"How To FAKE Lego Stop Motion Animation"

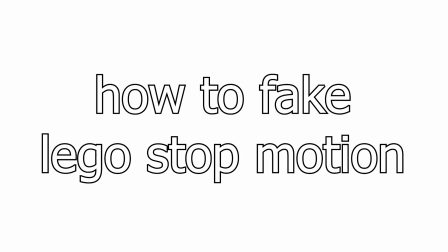[0:00]
How to fake Lego stop motion animation. Take a look at these two clips.
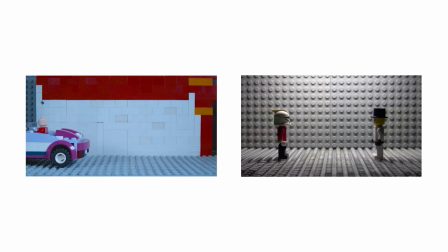[0:04]
Which one do you think is real stop motion and which one is video that was manipulated to look like stop motion? You probably said the one on the left is the real stop motion, and that's actually wrong.
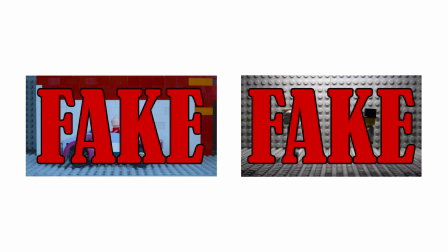[0:16]
Both of them are fake. So in this video, I'll show you exactly what I did to manipulate these actual videos to look like stop motion.
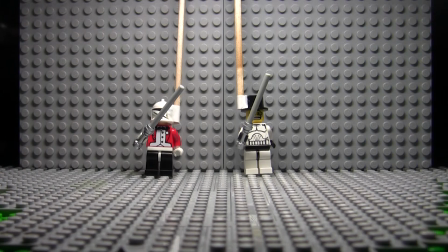[0:24]
So I'm sure this is probably a technique that's already been used, but the idea is really simple as far as how I move the minifigures, and in this case, the car. I simply took this little corkscrew, or whatever it is, little wooden stick,
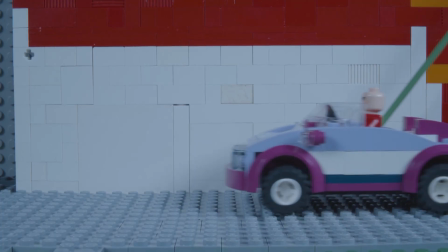[0:36]
taped it to the back of these minifigures, and in this case, the car, and used that to move them around.
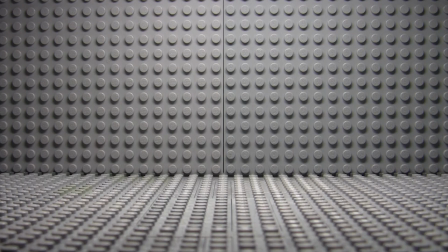[0:41]
Then also, while I had the camera set up, I got a background plate, meaning just a still image of the background,
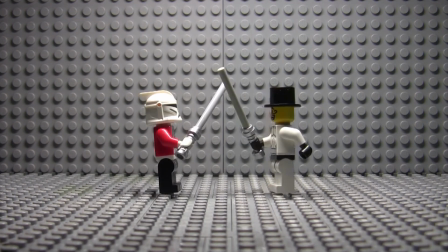[0:49]
which I then was able to put behind the video while editing so that I could mask out the stick in each frame to make it look as if the minifigures and the
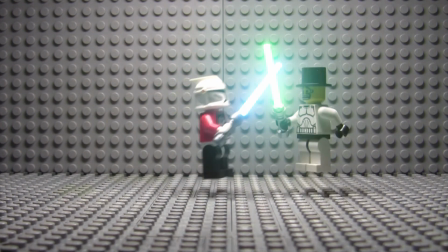[0:57]
cars are moving on their own.
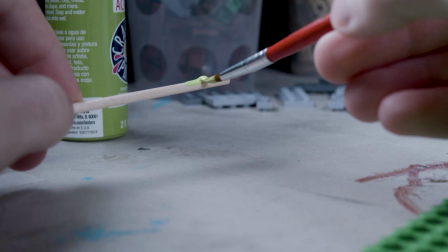[0:59]
Also, the second time I tried this with the car, I thought if I got a green screen stick that I could just key the green out and then I wouldn't have to do the masking.
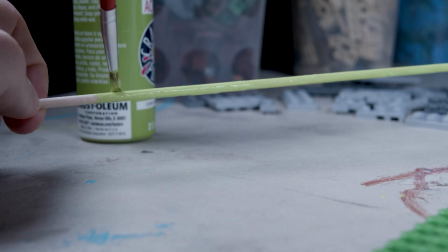[1:08]
So I painted this stick green, and as you can see, I tried it, but it didn't work.
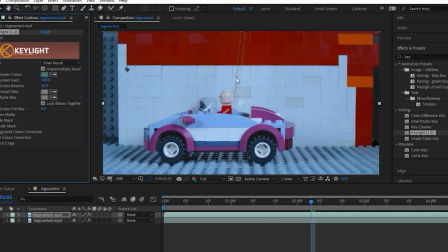[1:13]
Maybe it's because the paint didn't really work.
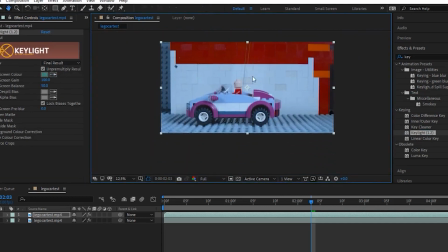[1:15]
Maybe some sort of real green screen stick, which I don't know where I would have gotten, but maybe something better would have worked, but I still had to mask it out.
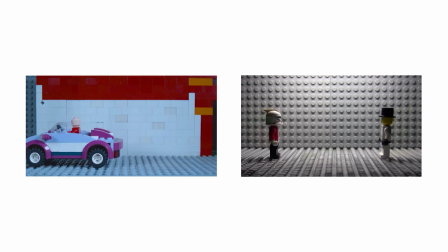[1:23]
Now let's talk about why the video on the right looks so fake and why the one on the left is actually convincing.
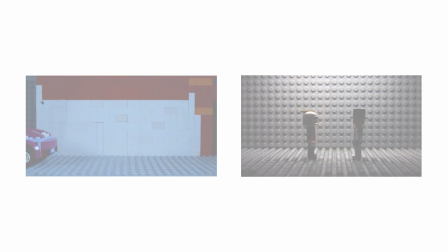[1:29]
The main reason is because of motion blur. When you're doing stop motion,
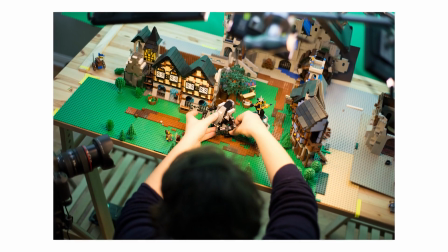[1:33]
there's no blur at all because you're taking everything in still photos and then putting it all together, so there's no natural blur.
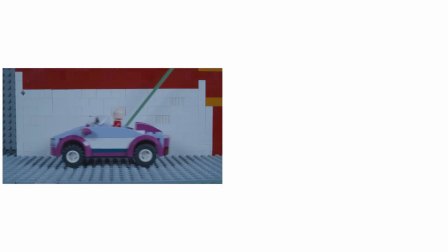[1:41]
But this looks like real video and isn't convincingly fake because there's motion blur.
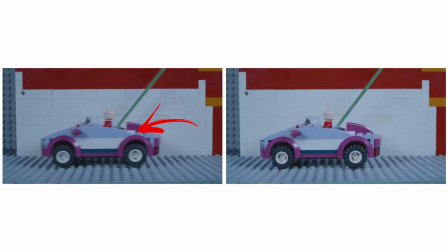[1:47]
And this one looks like real stop motion and is convincing because there's no motion blur. So how did I do that? Well, it's really simple. It's not anything in post-production. It's just when you actually film it, all I had to do was bump up the shutter speed because that's the thing that affects how much motion blur there is.
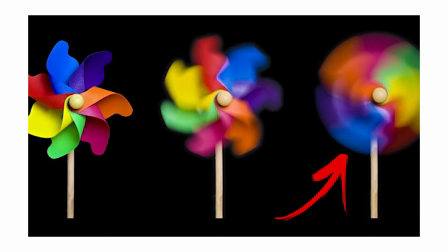[2:04]
A super low shutter speed will give a lot of motion blur, and a high shutter speed will be able to capture everything really still.
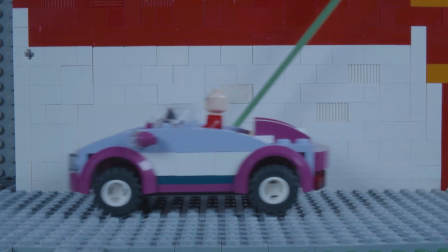[2:10]
So now, just by making that one adjustment of bumping up the shutter speed, we've gone from this blurry, unconvincing footage to this.
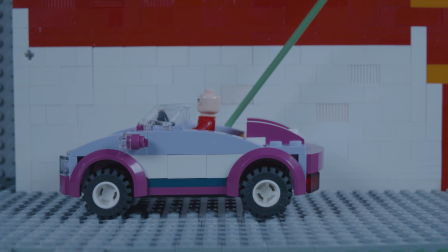[2:19]
Now, the next thing, which is actually probably just as important as the shutter speed, is the frame rate.
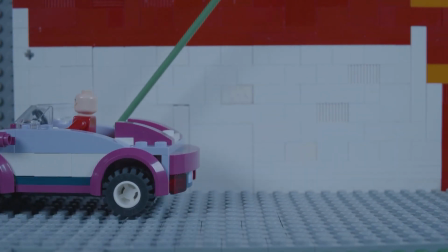[2:25]
This video is in 30 frames per second, which is pretty standard for normal video.
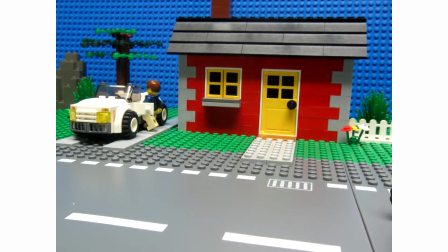[2:29]
But stop motion, particularly Lego stop motion, is usually in much lower frame rates, such as 15 frames per second or 24.
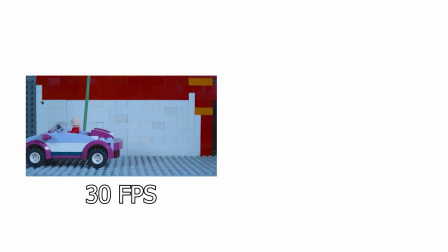[2:37]
So here you can see the incredible difference when the frame rate is dropped to 15 frames per second.
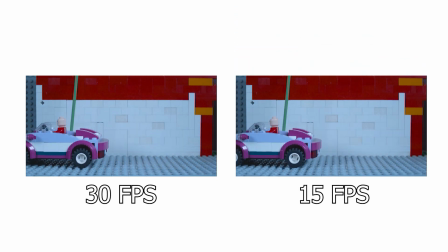[2:43]
So that's pretty much it for the basics of how this works.
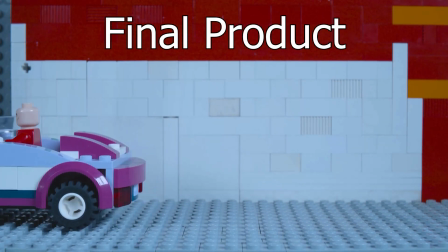[2:46]
And here you can see the final video, which, to me at least, definitely is pretty convincing as far as looking like real stop motion.
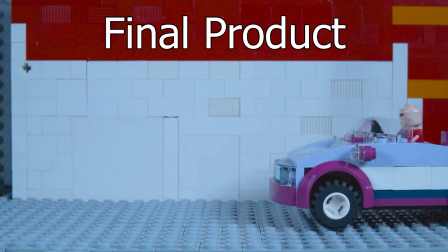[2:54]
That's it for the video. If you liked it, be sure to drop a like, subscribe for more, drop a comment below.
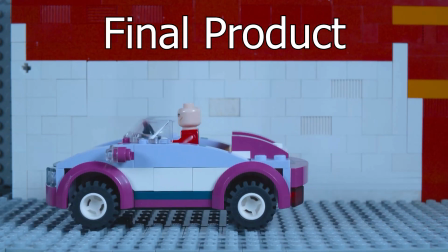[3:00]
I like to take suggestions. If you have a suggestion for a video and I actually do it, I'll definitely shout you out in that video.
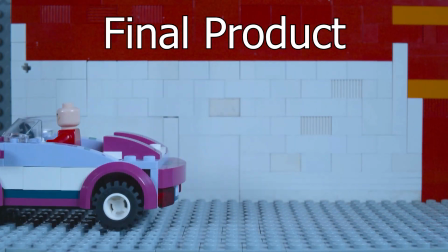[3:05]
So drop a comment if you want, subscribe if you want. I'll see you in the next video.
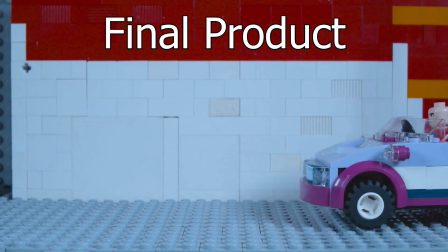[3:10]
Peace.